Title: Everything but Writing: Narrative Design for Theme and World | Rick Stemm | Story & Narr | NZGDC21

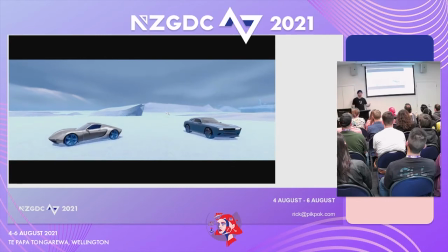You have that little dip down and bounce back, which is a great little heroic move. and it tells you like oh yeah even though it's just a car we never see people in the gameplay they're just cars like you feel the graceful heroism and the cockiness of the car uh as opposed to
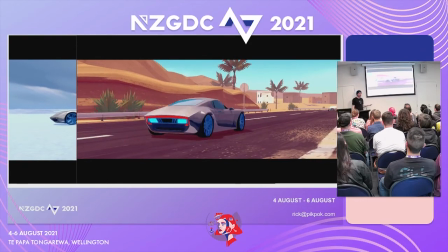something like this the sad drive-off where it's very understated and they move kind of slowly and evenly and I remember the
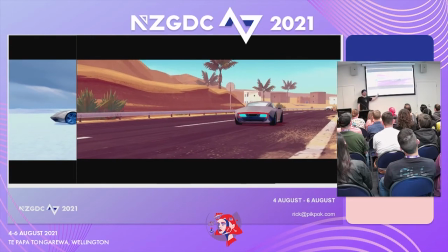storyboard uh uh artist Robin just saying like sad drive-off in the storyboard I was like oh I'm sure you can pull that off and then I saw it I'm like oh yeah that is a sad drive-off it's such a great like we
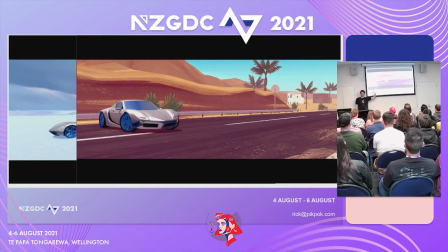tell so much character and emotion just the way those cars move in that little scene
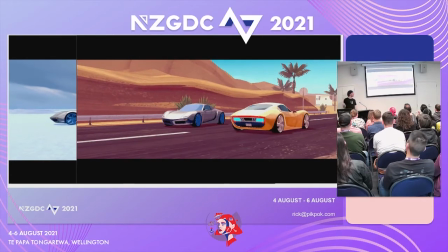so so we have time for questions I can give you guys some takeaways here
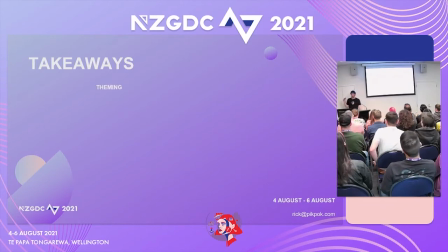it's that theming is storytelling right the tone the mood the feel in the setting all contribute to a player's sense of the world their goals their motivations it's the fantasy but it's not just a rapper can't slap it on consider it in detail can't just say we're doing Greek myth what kind of myth how do we represent the characters how modern how
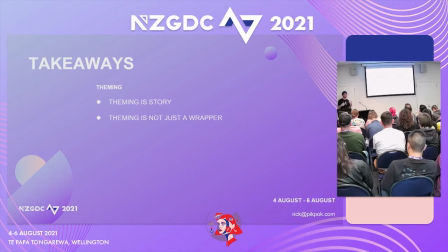authentic how anachronistic where are we subverting what's our take story is direction and I mean directing in all senses it's cinematic directing game direction direction for the player to follow through the different levels literally and metaphorically and it's not just for games it's direction for teams as well again it's that vision of
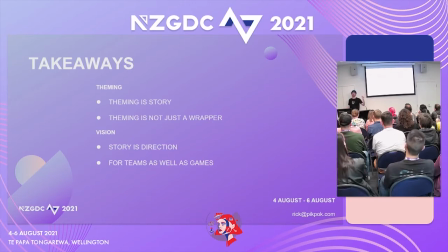the direction that we're all working in to make a project that everyone understands and is aligned with and in storytelling all this is collaborative again it comes from artists and designers and more, and we get this incredible environmental storytelling that you saw through a variety of roles,
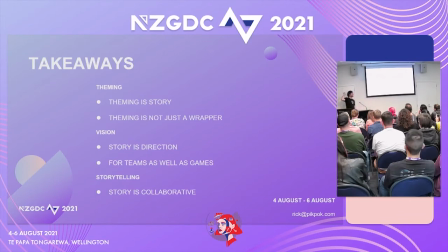all working together with clear theme and vision. And of course, the point of this whole talk, story isn't always words. Writing is my first love. I love writing. It is my favorite thing, but we do not need it to tell good stories.
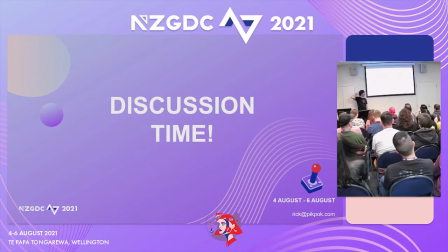And with that, I believe we have some time for discussions. So thank you guys. Pete, you got the app. Pete's got the app. You can raise your hands you could submit to the app look in there i've left us hopefully a good 15 minutes i don't
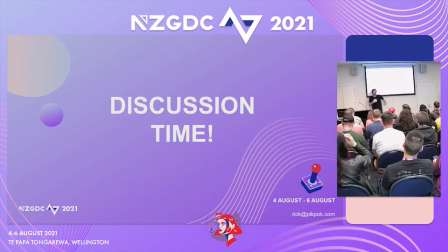actually know what time it is but again this is where the magic happens like lectures aren't really how you learn discussions are how you learn applying it to what you actually do so let's talk and if you're like boiling or too crowded and you want to exit i will not be offended uh so yeah if anyone needs to walk out do so i won't call attention to you um yeah let's have some questions so we've got a question from the app um
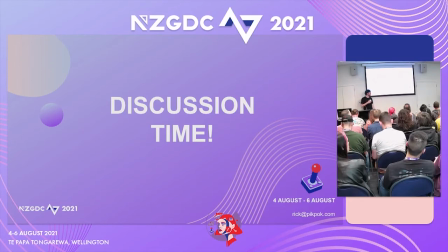from mathan uh at what point, does perpetuating a themed character become reinforcing stereotypes? Ah, yeah, that is a really great question. So it depends what your goals are, and you certainly want people to review it. I think starting from tropes is very powerful. A lot of people, like, just will not use tropes, because like, oh, I can't do what's already been done.
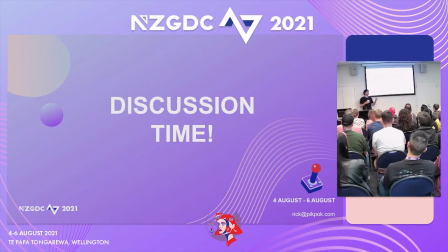They've seen it a million times. But it can be really useful. Our spy game is a good example. We knew Agent Intercept was going to be super over the top, and we wanted it to push it as far as possible. So by starting with tropes, characters people recognized, it was easy to just get them on board with the fiction.
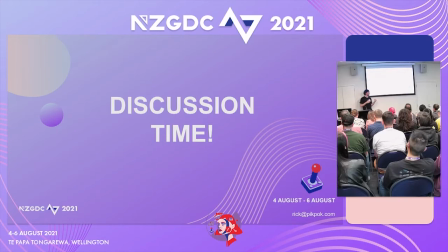But we did work to subvert those tropes, of course, as well. So like our nerdy, you know, character was also very funny and very exuberant, very outgoing. And our like, you know, hard ass leader character actually had a lot of care for her people, you know, like Princess Leia did.
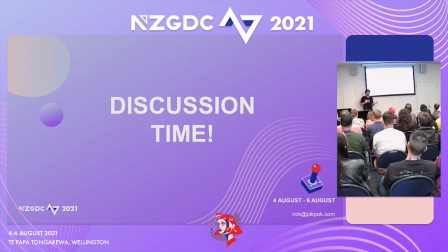But a good way to bring in is just ask other people, like don't, don't assume. There's some great people on the team that would catch me if I was accidentally falling into things. Like I'd be thinking sometimes story structure dramatically and be like, oh, this character gets captured and you have to save them. And then someone would actually call out and be like, uh, how come the only character who gets captured is a girl, and I'm like, that is a very good point.
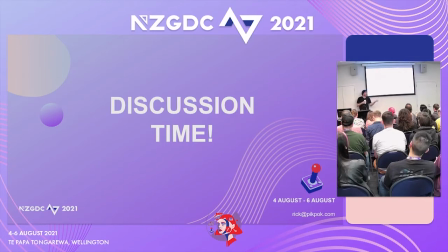Yeah, I was just thinking plot terms, but yeah, that was totally a sexist trope. Let's change it. So you have to get people to review it. Get people to check it out. Ideally, get authentic people to check it out. We made sure to cast authentically, which is not always easy to do in New Zealand.